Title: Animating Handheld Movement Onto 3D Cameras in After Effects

Good for them. So again, here's a reminder. This is what the original animation looked like.
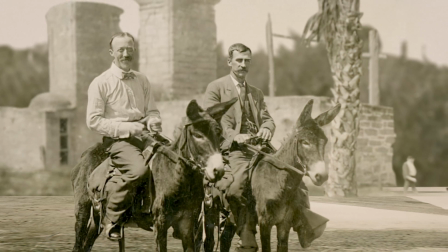Very smooth, very elegant. But we want to make it look like someone was actually holding that freaking camera.
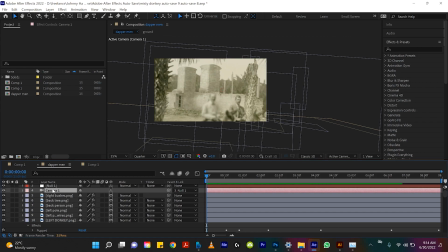So if we come to the camera layer in this composition, we'll drop down the arrow,
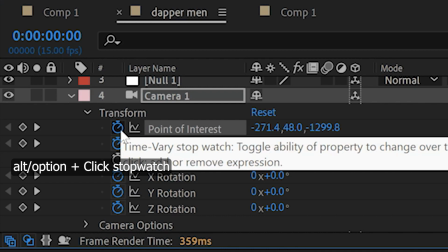we'll see the point of interest, and we'll hold down Alt or Option and click on the keyframe or the little stopwatch there.
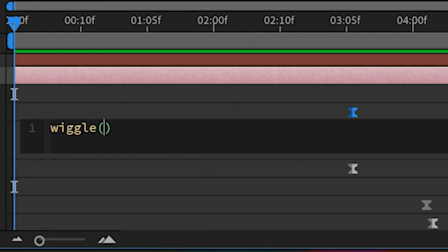We'll type in wiggle. Let's do 1, 70.
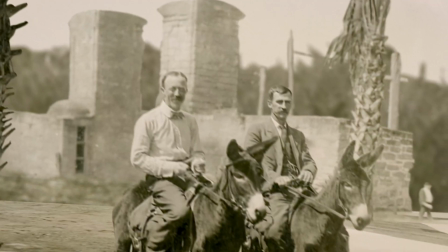Let's give that a look. Why don't we? And again, of course, this was the original of the two dapper men looking so handsome on their horses.
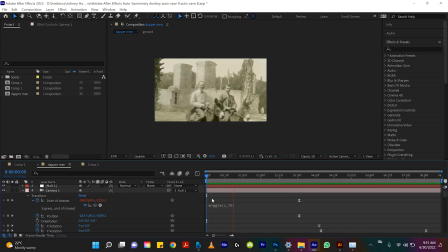Very smooth, very elegant. And now this is the animation with the 170 wiggle.
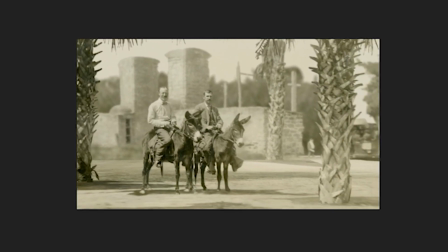Ooh, I love it. Oh, that's so nice. Yeah, the handheld look is really elevating these animations.
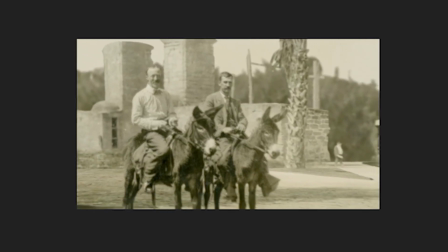Because actually, I didn't know how to do this effect when I animated these for Johnny Harris.
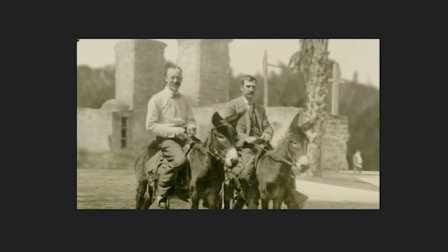I absolutely would have added this effect when I made those because it totally like grounds it in reality a lot more.
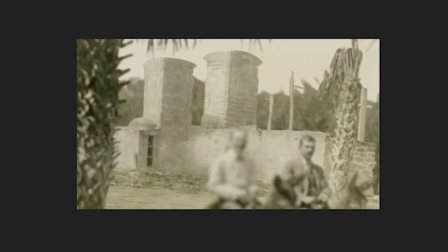Like it gives a more, it lends more to this old photo look because it's like handheld and shaky.
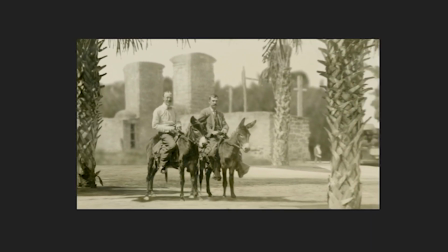Because like if someone was actually there with a camera filming this moment, it would be shaky back then. So I love this. Let's do one crazy one for this one.
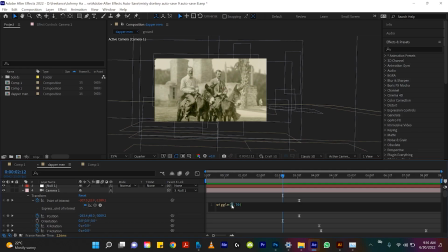Let's try 390? Oh, that's gonna go crazy, right? Oh yeah. That doesn't even look natural at this point.
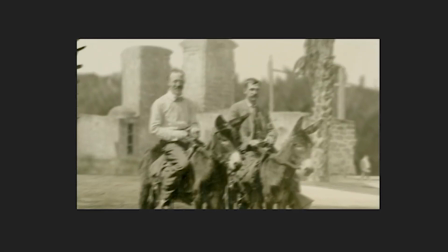Woo! All right, okay. 390, bad idea.
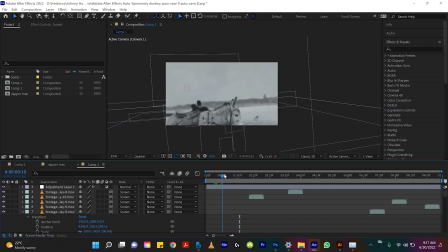Okay, and last example I will do with the animation I titled Cuddle Donkeys.
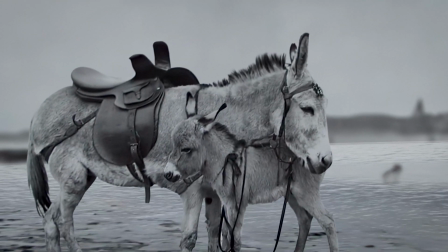Here's the original. Two sad donkeys in the rain. There's a thunderstorm going on, very sad.
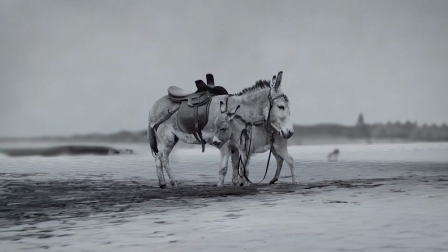This one I feel like is gonna benefit a lot from this handheld motion because it's two donkeys in a thunderstorm.
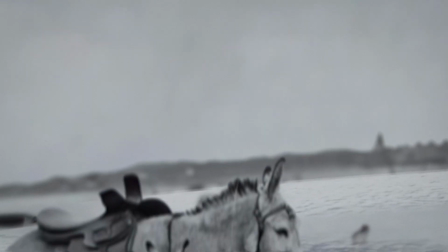I feel like it would really add to the intensity of the animation if the camera was actually being handheld.
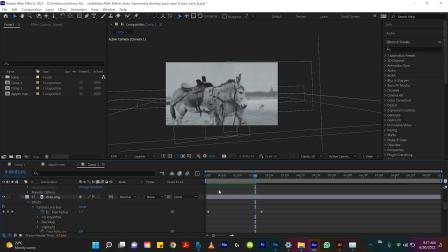So you guys totally remember the process. Say it with me. We find the camera layer and we click on it.
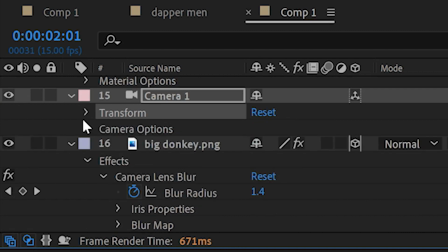And we wanna drop down to the transform menu where we select the point of interest. I hope you're all repeating this with me.
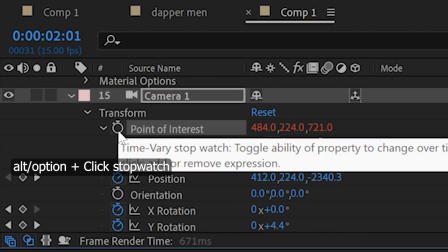And we alt or option click on the keyframe and we'll type in wiggle parentheses 1,
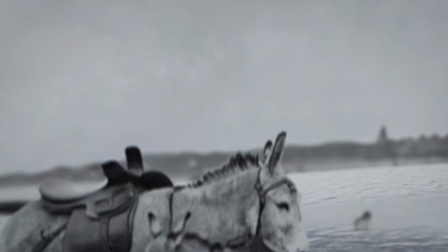I'll do 80 on this one, I'm feeling bold. All right, and now again here, you saw the original, it's plain.
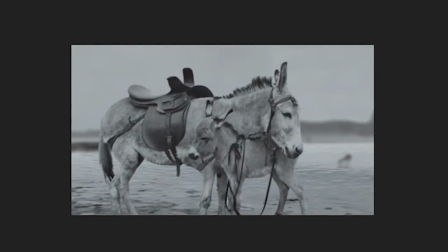And here it is. Ooh, that looks great. You see that subtle handheld motion?
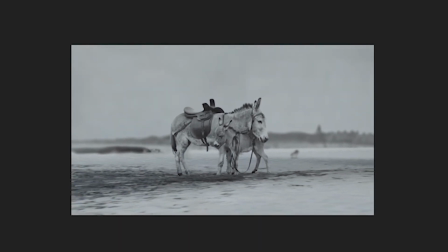Those are some donkeys in distress for sure. The handheld motion really sells it. That's how you make 3D cameras in After Effects look handheld. I honestly, after I learned it, broke my mind because of how many missed opportunities I had where I could use this effect. It's actually really rewarding seeing it put on these animations. Johnny Harris, if you're watching this, I'm sorry I didn't make these cooler when I had the chance, but next time, gotcha. So yeah, take notes, leave a comment down below if this was helpful, and of course, I'd like to thank today's sponsor, which is Squarespace.
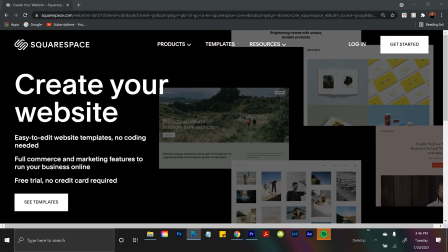From online stores and marketing tools and analytics, Squarespace is an all-in-one platform.
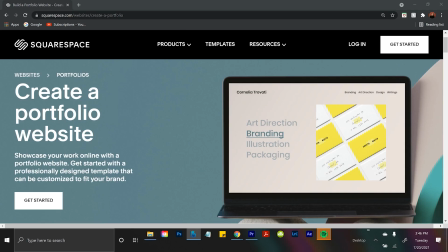Let's say you want to be a photographer. Well, Squarespace has the best feature for that ever. You can upload all of your photos to their portfolios and galleries.
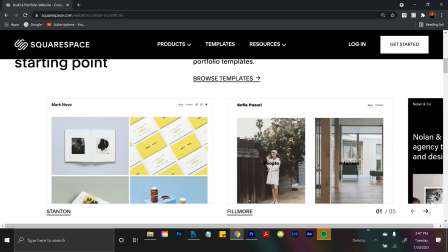This function on their website lets you display your work to the world in award-winning designer templates.
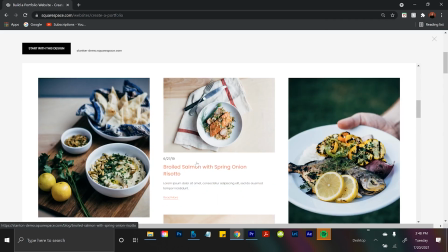So it's a good place to consolidate all of your photo work so people can see it and be like, I want to hire this man, / woman, / person. Next, let's say you like analytics. Squarespace has tons of them. You want to see when people come to your website, buy your products.
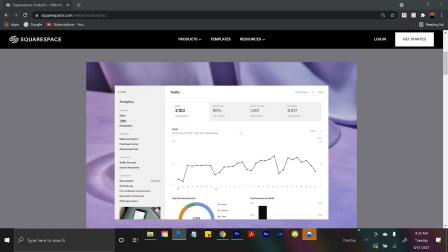Did you hear that? This exported the clip I was rendering. And they make it really easy because they have so many charts and graphs and it makes dumb people like me understand numbers. Squarespace Analytics. And lastly, Squarespace lets you stay connected. You can embed all of your social medias into their platform, so when people come to your website, they can also find you on like Instagram.
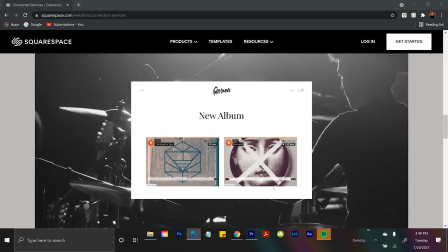If you're a fashion blogger, throw that stuff in there. Or even your SoundCloud. Put your SoundCloud link in your website.
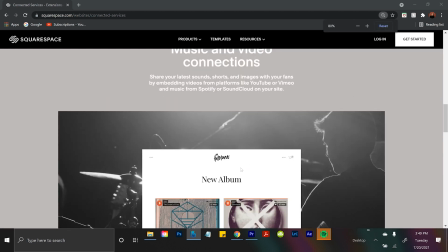So SoundCloud rappers rejoice. You have to sign up with Squarespace. Best part is I got you hooked up with a discount code.